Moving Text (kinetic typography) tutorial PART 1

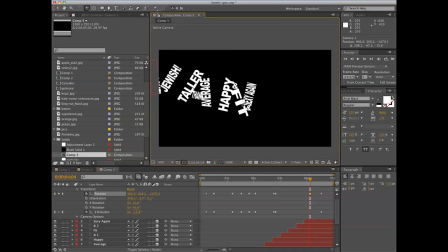[12:32]
Let's move in and get this all in view.
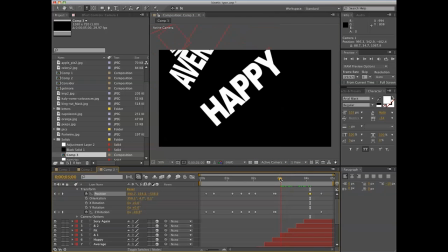[12:37]
Let's have more of my sing-songy voice. Happy and fit and fit.
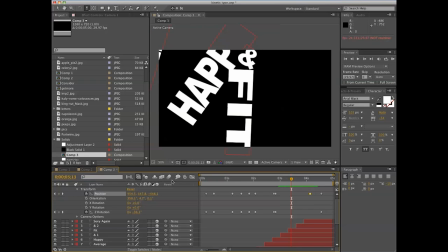[12:46]
Cannot read that for the life of me.
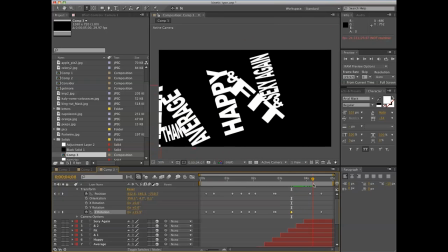[12:51]
Let's see if that negatively affects what we're going for.
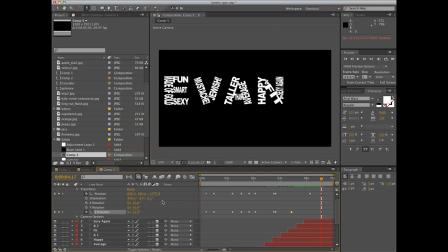[12:58]
Okay, which will bring us back to here. Oddly enough, not where we started. Not sure how that happened. Either way. There we go. That seems about right. Let's run it through. Boom, boom, boom, boom, boom, boom, boom.
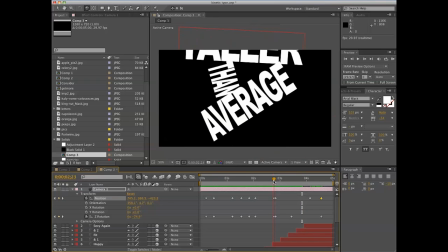[13:18]
Ah, this is far too fast here. Let's just go ahead and space those out a little bit.
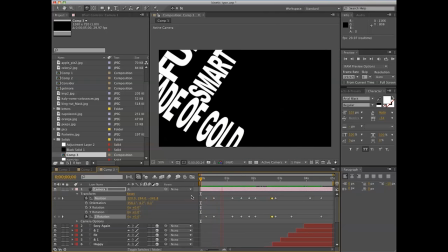[13:30]
So the idea is that as you're going through it, you don't want your audience to really know
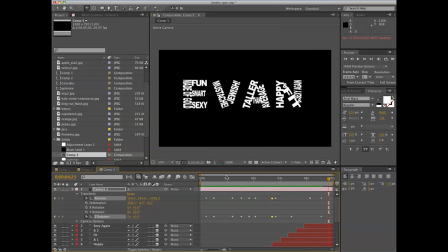[13:36]
what they're getting into until the end. If you've got enough space between what you're doing, you're going to want to easy ease all of them, guaranteed. Just hold down Command, click one. Sorry, that actually causes a bezier.
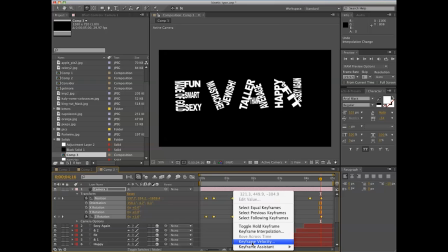[13:56]
My bad. Keyframe assistant easy ease.
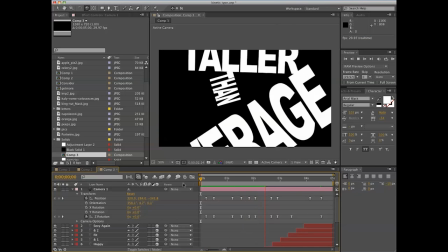[14:01]
That's a temporal change, which creates a bit more of a pleasing effect.
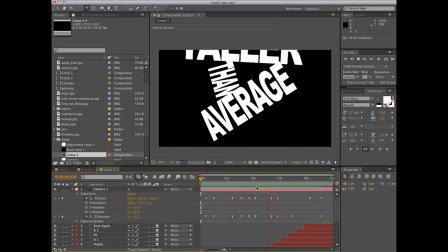[14:09]
So we've got our camera, we've got our text coming in.
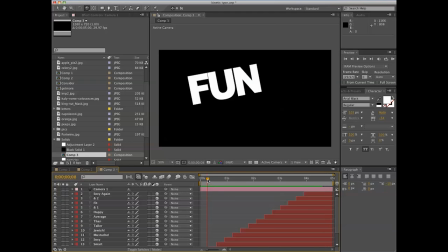[14:14]
The camera will apply later, but this is all well and good.
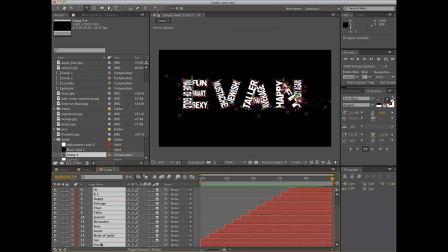[14:20]
What we're going to do is grab them all, go to layer,
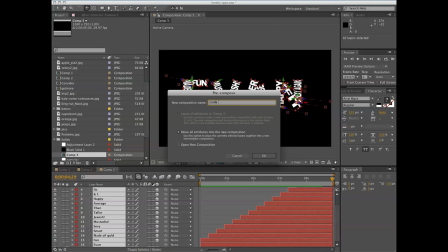[14:25]
pre-compose, and call this Evan Text. There you go.
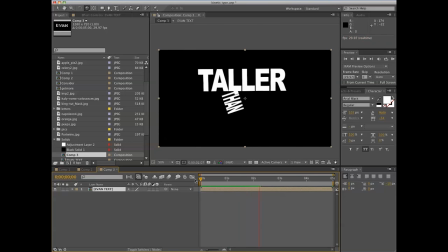[14:30]
Boom. You got that going on. Congratulations. You've just created your textual element for your animation.